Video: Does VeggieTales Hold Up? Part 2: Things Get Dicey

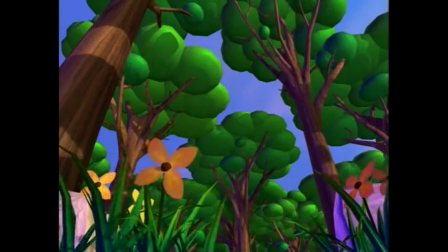45:01 The episode proper opens with a gorgeous tracking shot following a butterfly through the trees,
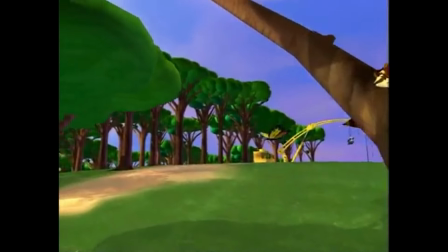45:07 past the construction site of the Stuff Mart, towards Madame Blueberry's house in a tree.
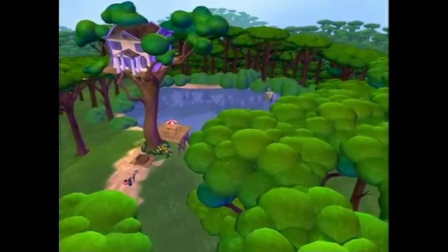45:12 I love the symbolism here, intended or not.
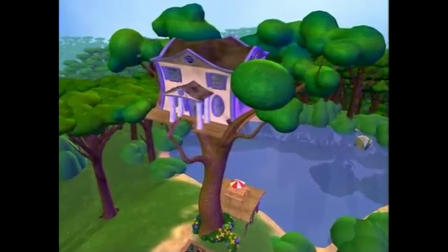45:15 Her house is literally suspended above the world, superior to everyone else, but also more precarious. I'm gonna go ahead and spoil here that every single song in this one slaps, and the narrative structure here is an absolute masterclass in writing short musicals.
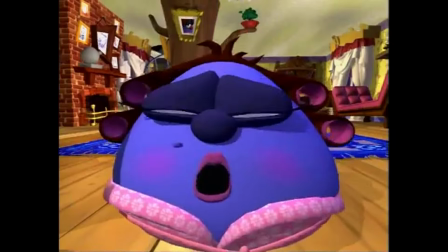45:31 Every morning,
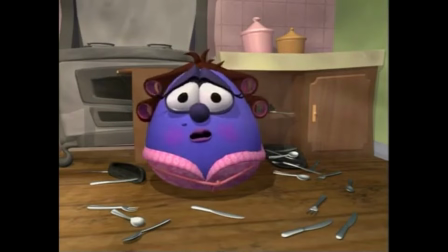45:32 Madame Blueberry greets her butlers Bob and Larry with a mournful screed about how everything in her house sucks and her neighbors all have cooler stuff than her.
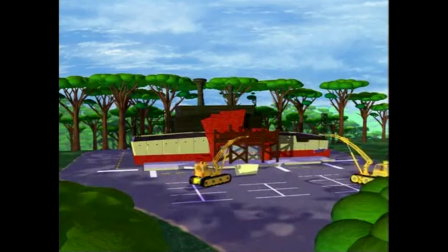45:41 But suddenly, look! What are they building over there? Incidentally, I love the score in this moment.
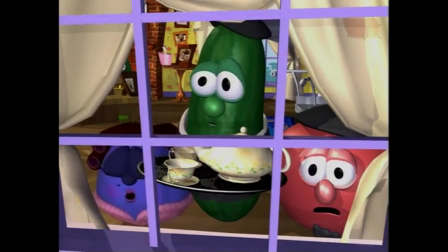45:50 Kurt Heinecke is using a great musical film scoring technique, pioneered of course by Alan Menken and The Little Mermaid,
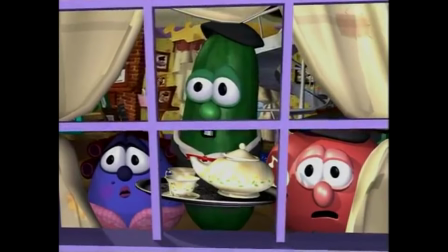45:57 using little notes of the Stuff Mart theme as a little foreshadowing motif before we even get to hear the song sung properly.
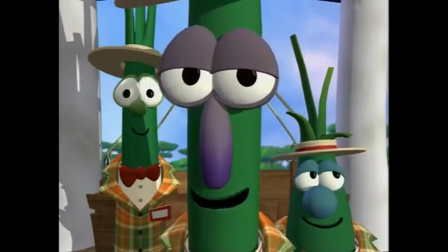46:05 Anyway, three sales representatives from the Stuff Mart show up at Madame Blueberry's door. I love this whole sequence, kind of because of how openly predatory it is.
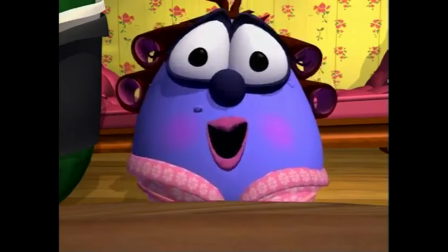46:16 You can actually see the moment where Scallion's salesman number one lobs an
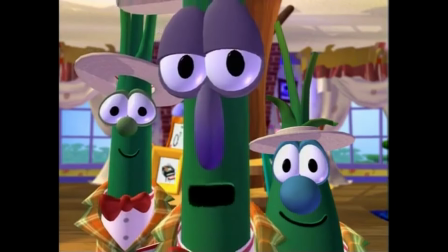46:21 insult at Madame Blueberry that he knows will activate her insecurities.
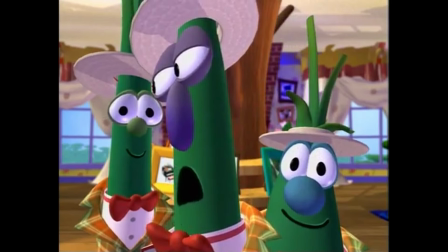46:26 The criminal responsible for this decor really should be hanging from the ganos.
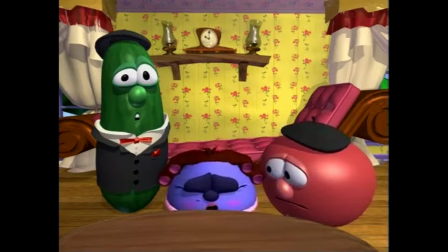46:32 Thank you for the ganos. Ahhhh!
Look at that fuck-faces, shit-eating grin.
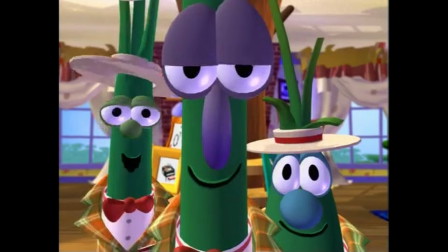46:38 And then he shoots a look to his buddies as if to say, Ooh, we got her. Now rail her in, boys.
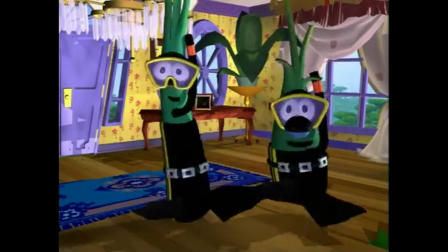46:43 The Scallion salesmen then proceed into the Stuff Mart rap, which, you know, I think it slaps, but I'd like to hear an opinion about it from somebody who, like, knows more about rap than I do.
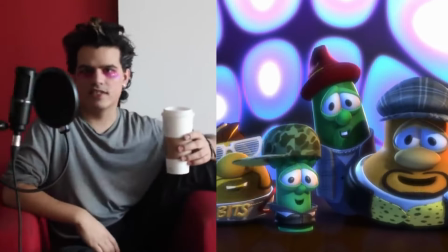46:55 Oh my god, what I wouldn't give to see a CJ the X video analyzing the various rap and hip-hop that occasionally pops out in VeggieTales. Oh my god, I would kill to see that. I have a mighty lead!
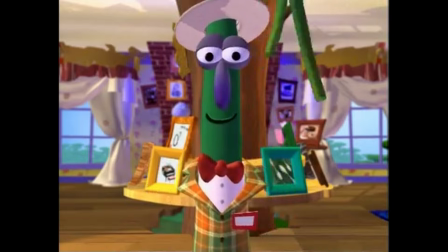47:05 Anyway, the salesmen rattle off a masterful, tongue-twisting list of all the ridiculous and useless products to be found at the Stuff Mart,
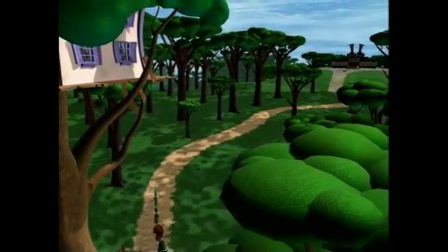47:14 and the convinced Madame Blueberry heads off with them to the promised wonderland of retail.
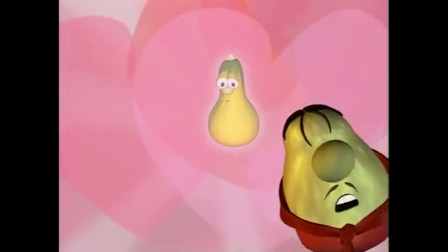47:19 I don't have much to say about his cheeseburger song, other than that it's iconic and it slaps, although I do have to express my disappointment that we never got to find out what the hell this cancelled silly song was about.
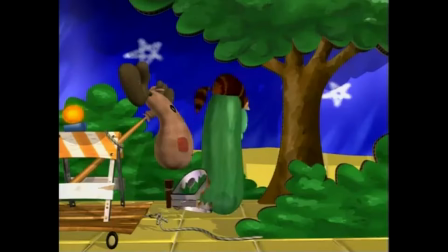47:30 Like, what's going on here? There's a moose, there's a bear trap, Larry's got a raccoon on his head.
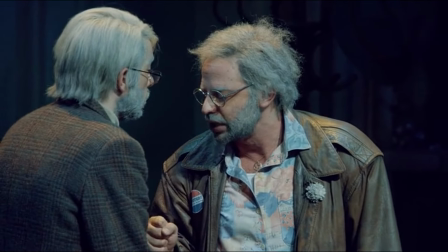47:36 And they are so, so sexy. And then another thing about raccoons?
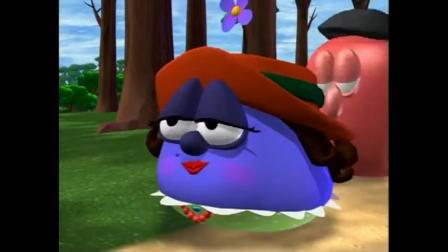47:41 On the way to the Stuff Mart, Madam Blueberry's attention is caught by a poor family celebrating their daughter's birthday.
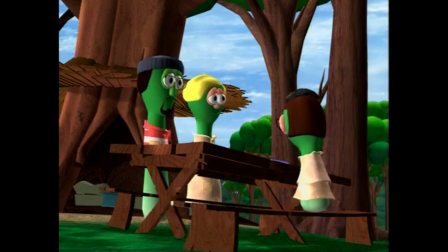47:48 By Madam's logic, these people should be miserable because they don't have cool stuff, but they're not.
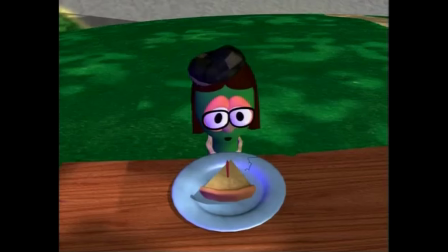47:55 I thank God for this day, for the sun in the sky,
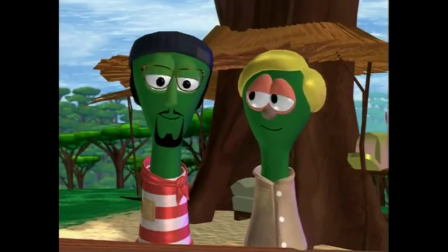47:59 For my mom and my dad, for my piece of apple pie.
I don't want to do this. I don't want to fucking do this anymore, all right? I feel like I'm beating a dead horse. I feel like I'm saying the same fucking thing over and over again. And honestly, I don't want to rag on Annie's parents who are clearly just doing their best, trying to raise a kid while living paycheck to paycheck. I have so much respect for that, but like... Guys, dudes, where'd you get the apples for the apple pie? This is a clear escalation. We're getting into Sweeney Todd territory.
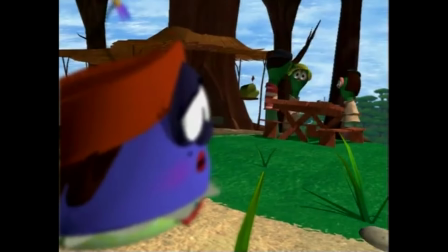48:34 Anyway, Madame Blueberry tries not to think about why she hasn't seen her friend Emily Appleford recently.
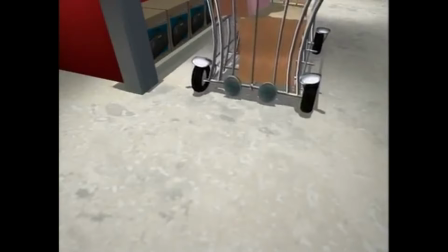48:39 And proceeds to the Stuff Mart, where she goes just a little bit overboard. Pretty soon, the shopping carts made in field stretched around the aisles,
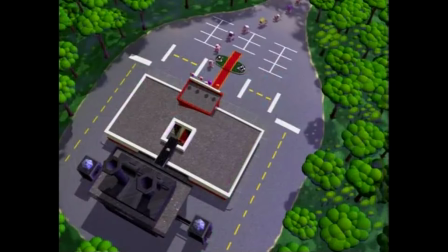48:48 out the door, and all the way to her house.
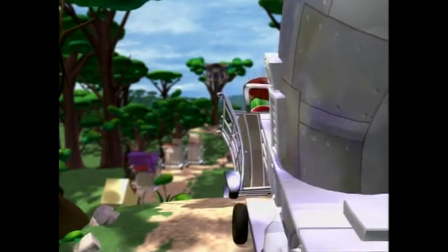48:53 And you know, we've all been there. This is me when I go to Trader Joe's on an empty stomach.
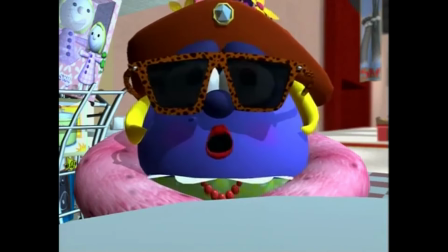48:57 At the food court, however, Madame Blueberry witnesses another scene that gives her pause.